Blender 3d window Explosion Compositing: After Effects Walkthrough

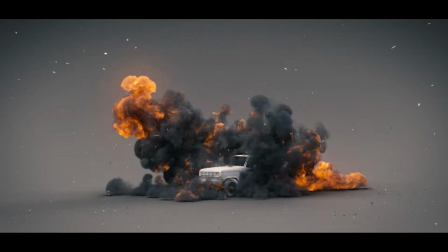What's up guys it's Brad from Light Architect here.
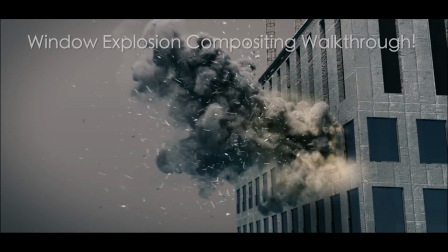Today I'm going to be doing a compositing breakdown of the result of our recently uploaded Blender 3D window explosion tutorial utilizing the Chaos add-on.
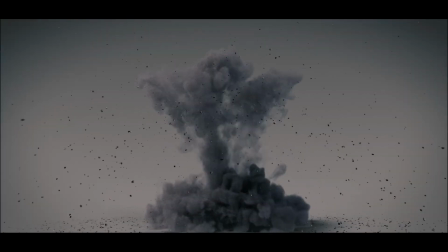As you probably know I do most of my compositing inside of After Effects so this will be an After Effects compositing walkthrough.
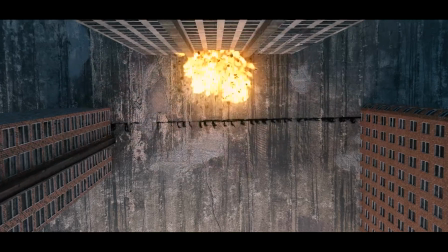However feel free to apply any of these concepts of compositing your various debris fields inside of any compositor of your choice. anyways guys let's
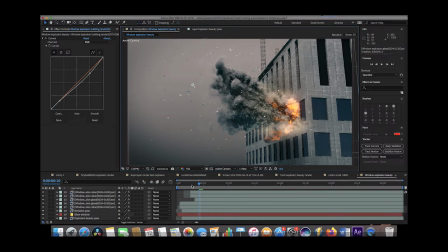get started here we are inside of After Effects and this is our final result here so I'll go ahead and just play through it and it's a pretty nice
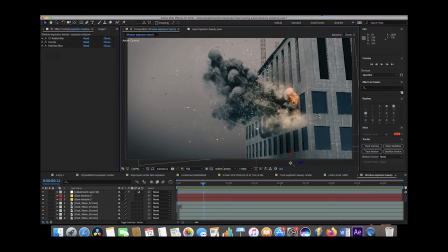looking explosion here all of our different layer outputs that we use to composite this explosion together aside from a few sparks and a few dust
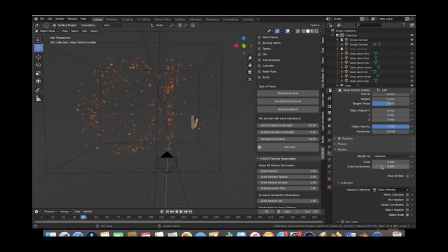elements were from blender and I showed how to make in that tutorial so be sure to check that out but now I'm going to go through this explosion
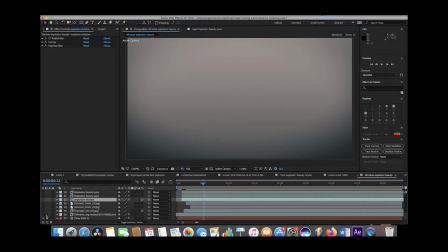layer by layer and show how we created it so the one thing I didn't really like about this explosion was the perspective of the building here but we'll go ahead and just add it in just for the sake of this compositing tutorial. I feel like the building and the explosion they weren't rendered at the right angles to composite together
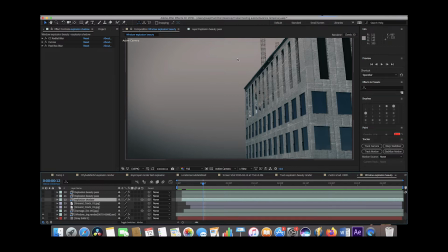properly but now I'm seeing that it was just a little bit uncanny but for the sake of this tutorial we're going to roll with it. But anyway the first layer of course was our building layer itself. We rendered a city builder 3d asset right here in just a single frame of it and then what we wanted to do is we wanted to add some damage to the
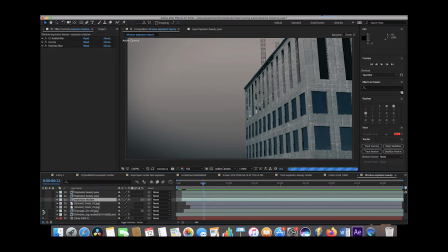window once the explosion happened so we just added a little bit of damage and cracks around the building here so we just kind of added that damage right when the explosion happens then we added an explosion shadow and that's just a little shadow that appears right when our explosion happens
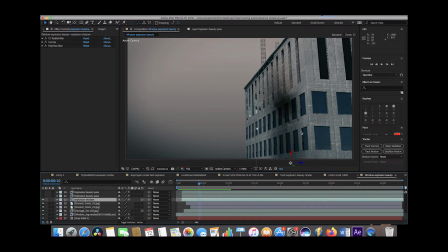so that our building has some you know environmental interaction on it and ideally it would probably be best for you to render your explosion with your building here so that you have that environmental interaction between the building and the actual shadows that the explosion is projecting onto it.
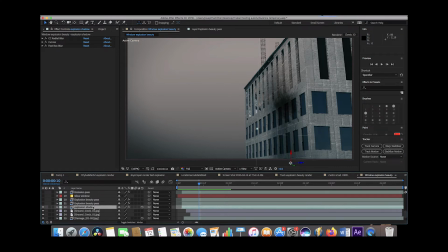But again, this is just what I did for this specific composite, but just keep that in mind. Then of course, we added our explosion beauty pass here and we duplicated it twice just to make it a little bit thicker. But that's the general idea here. No glow or glare yet,
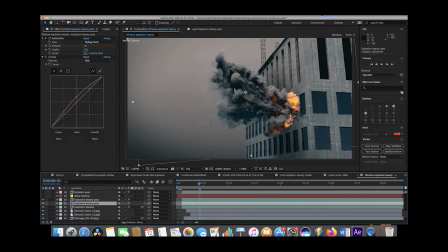just kind of that basic explosion output from Blender and a cover how to export that explosion from Blender in that tutorial that I mentioned earlier. And then we added a little bit of a glow on the window. And I'll show you what we did here. We actually added three different glows aside from the glow we're about to add on the explosion.
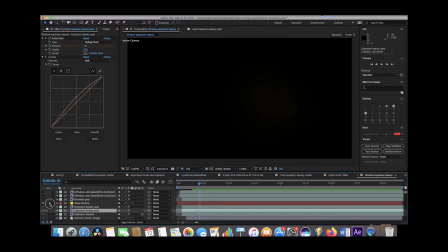But if I just select these here as well, we'll just select the glows by themselves along with the background here.
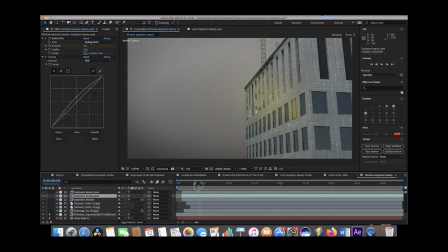And we just added a little bit of glow right on the window when the explosion happens. And as you can see, we key framed it to go up right when that explosion occurs so it just kind of creates some brightness and a little bit of environmental interaction as well not too complex obviously it's pretty rudimentary we just added some glow and rolled with it there so let's go ahead
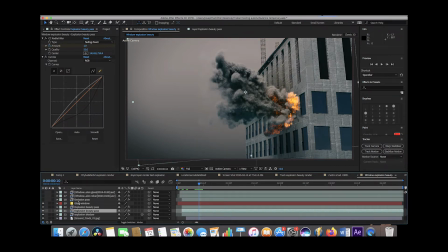and keep moving on and the next thing that we added was the emission pass layer for our explosion so we exported that pass from blender as well and the emission pass is just the part of the explosion where the flames are.
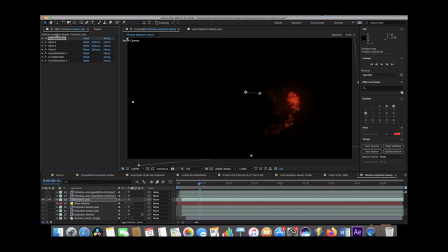And then we've added a few effects to that emission pass as well. We've remapped some of the colors to make it a little bit more red with the hue and saturation effect here. And then we've added a bunch of glow to it as well as some more hue and saturation and some blur to it as well.
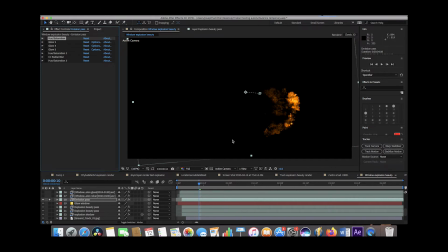And if we take all these effects off, this is the emission pass by itself. And as you can see, it's just kind of brightens up our flames a little bit.
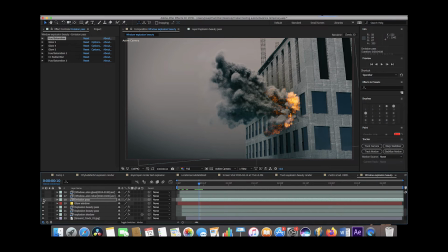And if we turn it off, you can really see what it's doing. But then once we add all of these effects to it, it starts to add a little bit more realistic glow to the flames in our simulation. So that's what that layer is. And then we started to add a bunch of our debris fields that we added in that tutorial as well.
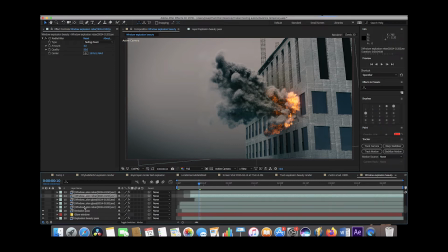We have several different layers of both rebar and glass debris fields. I'll go ahead and select the rebar ones first. This is all the same debris field. We just duplicated it several times and put it in different areas to kind of blend the explosion together into the environment that were in here.
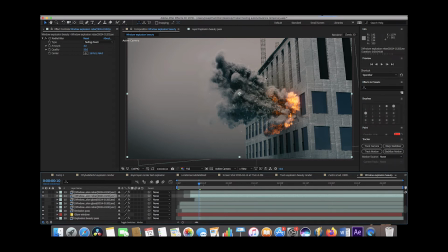These rebar fields inside of the smoke and fire I think create a really nice looking result as you know you would expect some debris to be in a blast like this.
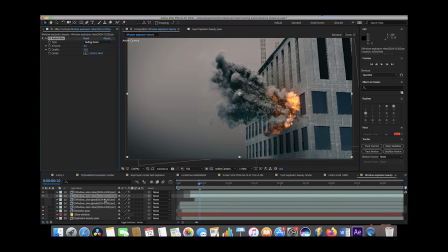So that was our next step and all we did other than overlay these onto our explosion was add a little bit of radial blur to kind of blend it in to the scene a little bit better since they're blasting out of the window here. And we also added some glass particles as well and again we just duplicated the glass debris
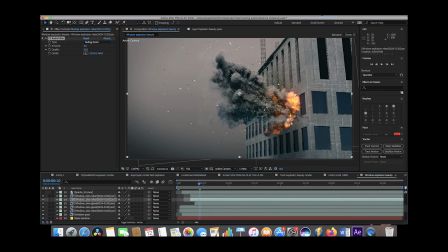field so that we could use it multiple times and kind of put glass particles wherever we wanted it. But if we just go ahead and select the debris fields by themselves, we can actually play through just the debris.
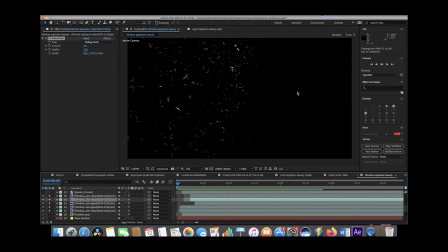And we get something like that, which I think is one of the biggest aspects of selling your explosion is adding that debris to it.
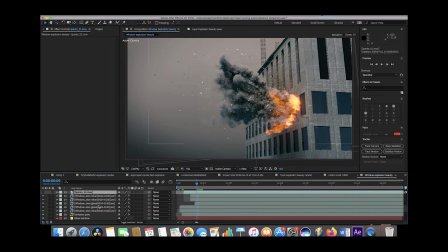The next thing that we added to the explosion after the debris fields was this layer of sparks. and this was actually just a stock footage element that I had and I thought it might be cool to blend the explosion a little bit better so I just added that in. If we go back a frame here we can actually see it's pretty subtle so I'll go ahead and zoom in a little bit here.
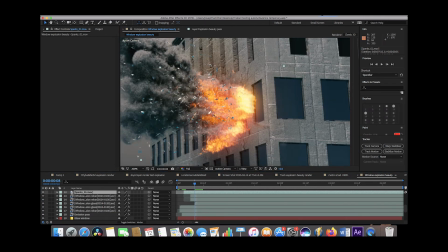As you can see we have some sparks here that are just blasting out with the rest of the debris fields.
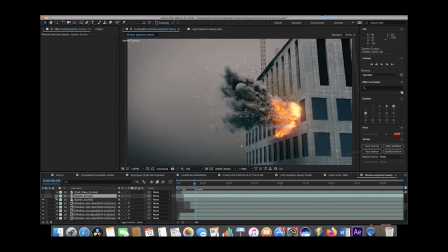I thought that was just a nice little way to blend everything together and we added two different spark fields at different times and after adding those sparks we added a whole bunch of dust wave stock footage and just kind of duplicated it around the origin of our explosion here to get that smaller
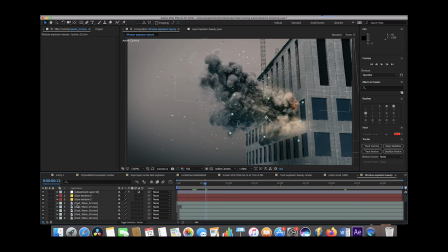scale dust and just for fun I'm going to go ahead and show you guys the explosion with just the debris fields and the dust and then I'll show you the explosion with just the explosion simulation overlaid on top of the building just so you can get an idea on the different layers that
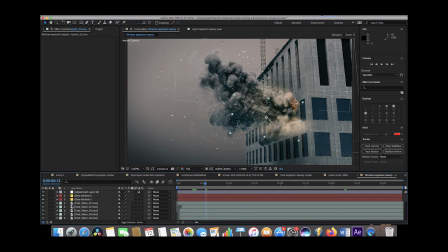went into bringing everything together so I'll go ahead and just select everything except for the explosion itself and we'll just play through it here really quick and
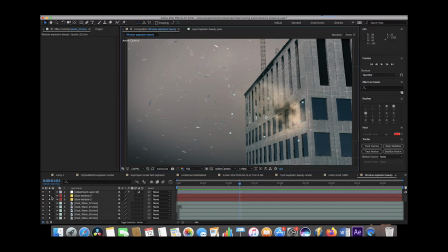yeah let's go ahead and I'll show you without any of the debris or dust really quick and we'll just play through it here and finally the final result with both of those passes composited with each other looks like this and
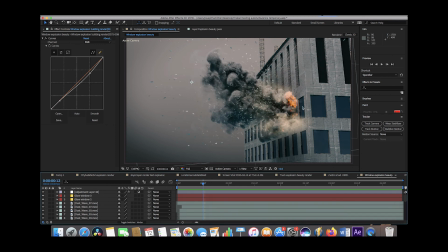yeah again I think the biggest takeaway for me when creating this explosion that I'm going to do a little bit better next time is just trying to match the perspective of the building render itself so that it doesn't seem too uncanny but I'm pretty happy with the way the various debris fields brought
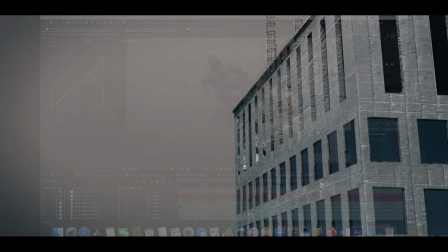everything together regardless and yeah this was our final result. Anyways guys that's it for this video I hope it was helpful.
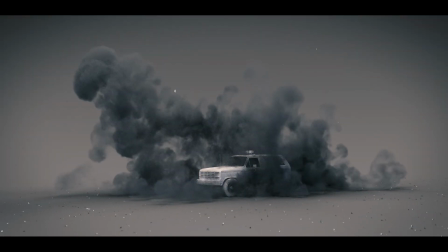As always feel free to leave any comments if you have any questions or suggestions in the comment section below and let us know in the comment
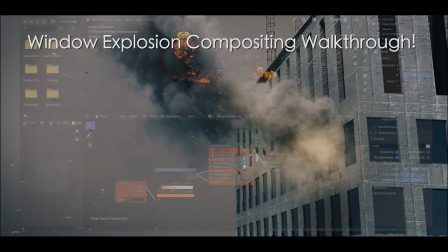section below if you find these short compositing videos useful or if you'd like to see anything else and I'll see you guys next time.